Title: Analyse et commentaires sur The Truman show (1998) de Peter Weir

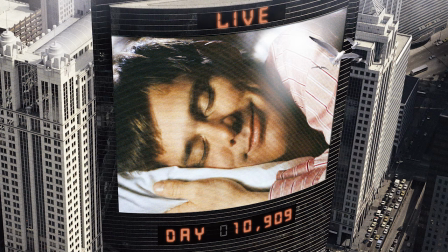[1:21]
The Truman Show est un film américain du réalisateur australien Peter Weir, sorti en
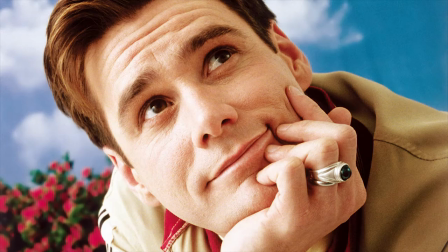[1:28]
1998 avec Jim Carrey dans le rôle de Truman et Ed Harris dans celui de Christophe.
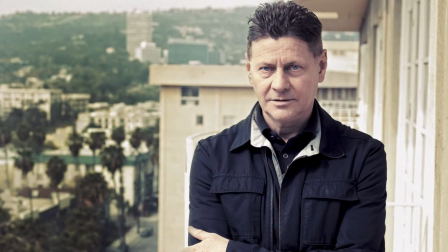[1:35]
Le scénario est écrit par Andrew Niccol, réalisateur néo-zélandais de Bienvenue à Gattaca, Simone ou Lord of War.
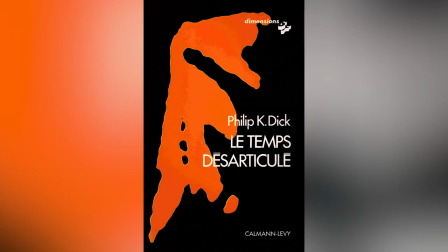[1:46]
Le film s'inspire, sans le dire nommément, d'un des romans, Le Temps désarticulé,
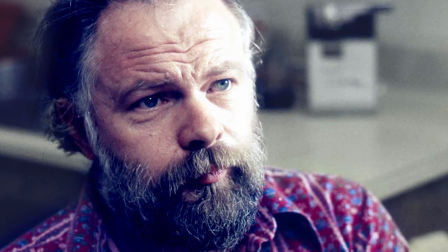[1:51]
du célèbre écrivain de science-fiction Philip K. Dick, dont il reprend l'idée de départ.
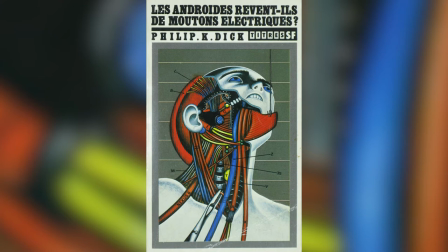[1:56]
Auteur de Les androïdes rêvent-ils de moutons électriques, adapté au cinéma par Ridley Scott sous le titre de Blade Runner.
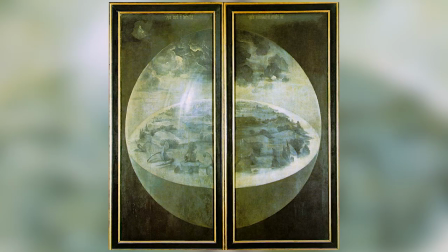[2:03]
Le film est une œuvre dystopique, le thème d'un monde idéal se transformant en cauchemar.
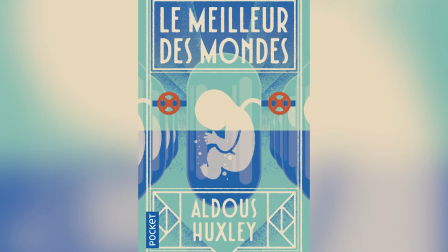[2:10]
Il est à cet égard une variation des romans Le meilleur des mondes d'Aldous Huxley ou de 1984 de George Orwell,
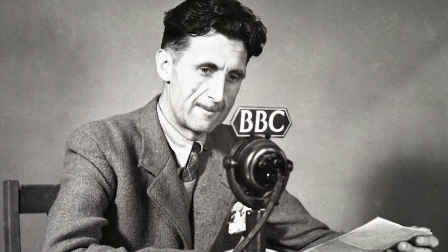[2:18]
Monde totalement contrôlé, héritage provenant des récits de la Renaissance comme La cité du soleil de Campanella,
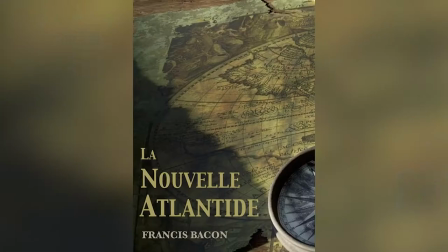[2:25]
L'utopie de Thomas More ou encore La nouvelle Atlantide de Francis Bacon.
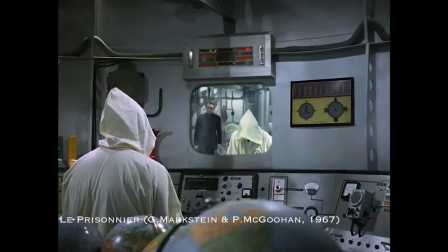[2:31]
On peut aussi le rapprocher de la série télévisée Le prisonnier.
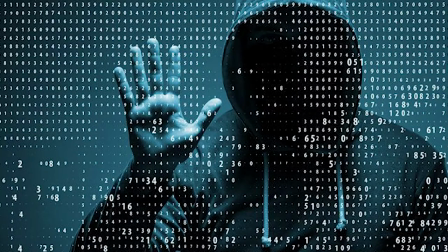[2:35]
Toutes ces références convergent non seulement vers la perte de l'humain, de l'indistinction du rêve et de la réalité,
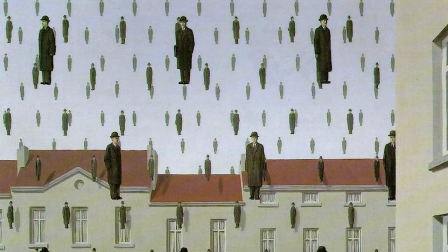[2:41]
ou la remise en question du statut de la réalité ou de l'identité réelle de l'homme dans le monde,
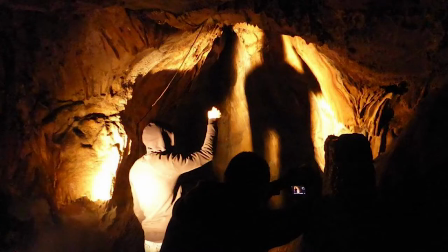[2:47]
versant idéaliste de l'allégorie de la caverne dans la République de Platon.
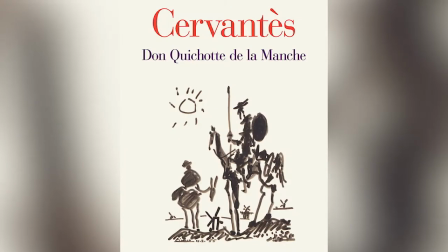[2:52]
Don Quichotte de Cervantes, où la vie est un songe de Calderon,
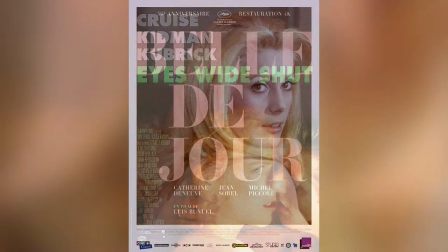[2:56]
ou bien encore les films comme Eyes Wide Shut de Stanley Kubrick ou Belle de jour de Louis Buñuel, abordaient déjà le même thème sous des angles différents.
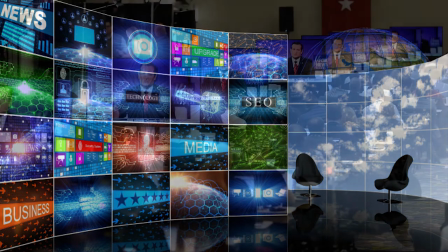[3:05]
Il s'agit du sujet majeur de The Truman Show, dont l'apport est de le placer dans l'univers aseptisé des médias mondialisés.
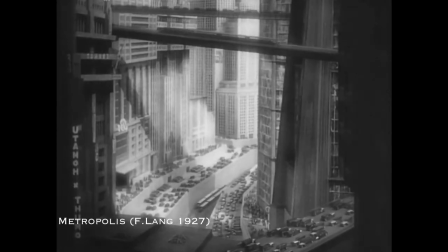[3:13]
Le film prend place dans un contexte particulier.
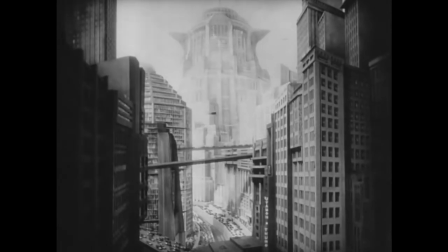[3:17]
Les années 1920 à 1930 avaient vu l'emprise croissante des médias, la radio, le cinéma.
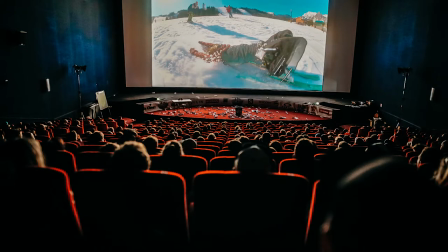[3:23]
Puis, après la Seconde Guerre mondiale, la télévision a pris le dessus.
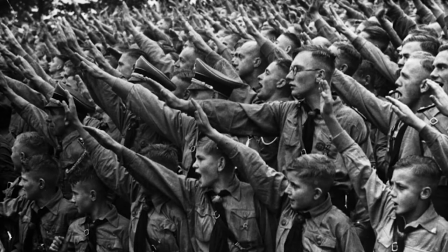[3:27]
Il est symptomatique que cette emprise des médias va de pair avec l'apparition des totalitarismes et de l'enrôlement du sujet dans des masses agglutinantes.
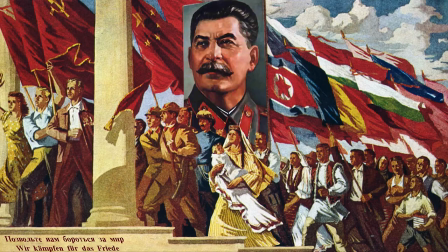[3:37]
Les grandes idéologies totalitaires, stalinisme ou nazisme,
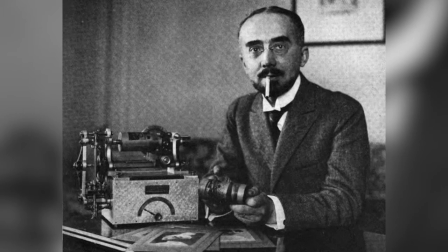[3:42]
ont tout de suite compris l'impact que ces médias, par la technique et la vitesse de propagation, avaient sur les consciences.
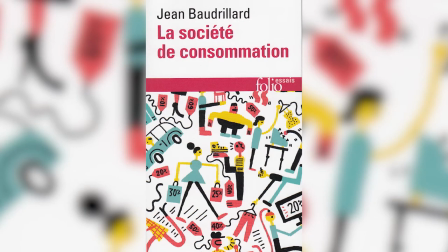[3:48]
Avec l'apparition de ce qu'on a appelé la société de consommation et celle du marketing et de la publicité basée sur l'émancipation de l'individu,
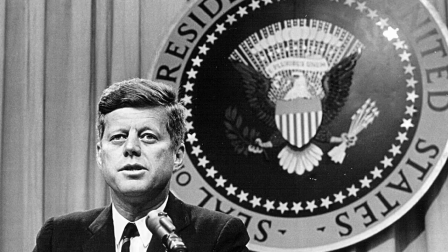[3:57]
la démocratie libérale a étendu son emprise sur les personnes en renonçant à
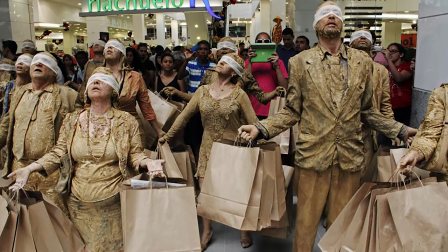[4:03]
l'autoritarisme mais en promouvant un nouveau type d'individu par l'intermédiaire de la télé-réalité,
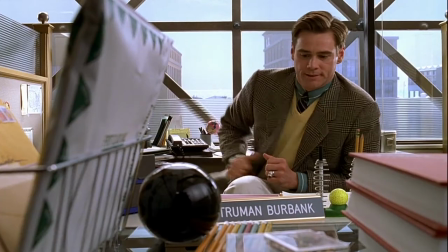[4:08]
du divertissement et d'un climat enjoué et souriant. C'est dans ce climat que prend place le film au début du XXIe siècle.
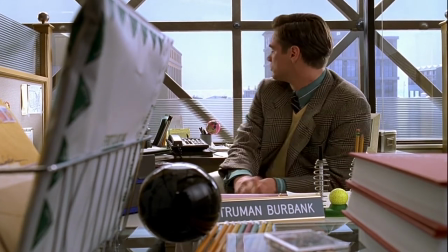[4:16]
Il évoque l'existence de Truman, cadre d'assurance marié à une infirmière nommée Meryl, sur le ton de la comédie,
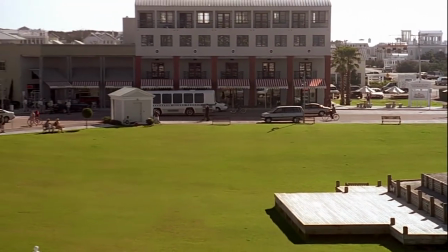[4:23]
angle en adéquation avec le style de vie tranquille représenté par la petite ville américaine balnéaire,
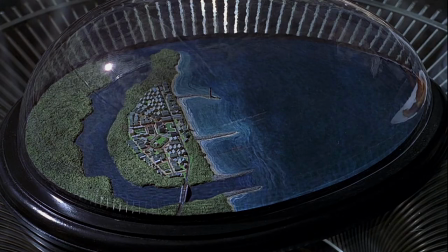[4:29]
baptisée du nom de Sea Haven.
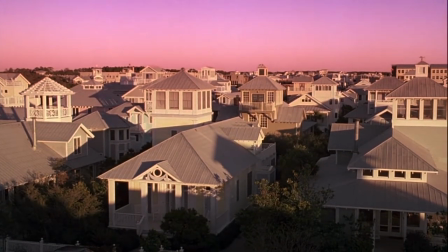[4:31]
En fait, une île, gigantesque coupole géodésique mixte entre le parc d'attractions et le camp de concentration.
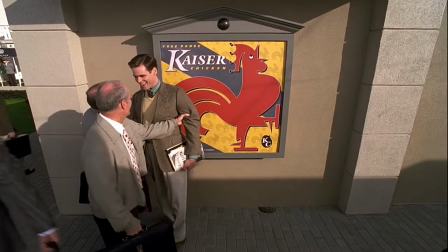[4:39]
La mise en scène de Weir et la photographie propre de Peter Bisio, avec ses cadrages harmonieux et lumineux, son montage classique, joue de cet aspect.
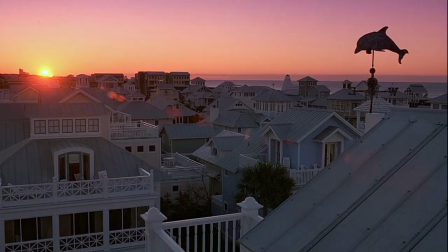[4:48]
Tout a l'air propre et souriant. Il fait beau, facticement beau.
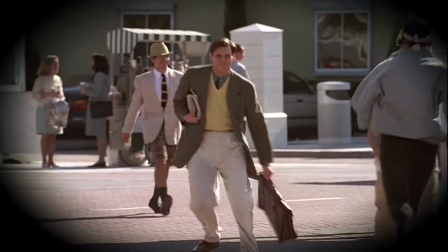[4:52]
La mise en scène, logiquement, ne doit pas être fragmentée, caméra à l'épaule, style documentaire,
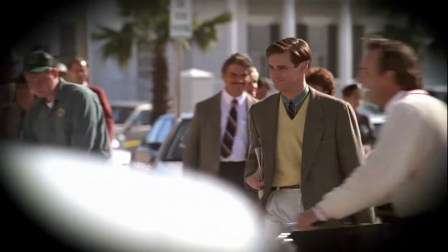[4:58]
mais au contraire se confondre en tant que représentation avec cette imagerie idyllique de l'ancestral mythe du paradis,
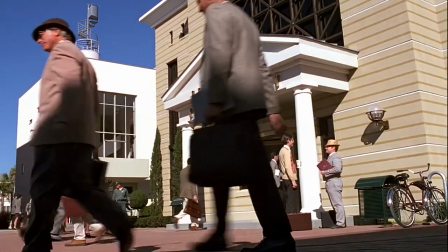[5:05]
comme l'indique le nom de l'île. Le cinéaste ne joue jamais d'un quelconque suspense concernant la vie de Truman. Dès le début, en un montage alterné, il montre des personnes qui s'adressent à nous comme si nous étions des téléspectateurs.
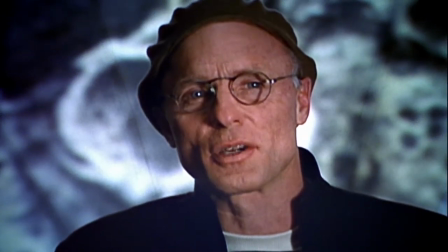[5:20]
Mise en abîme évidente et terrible concernant le spectateur en face du film de Peter Weir.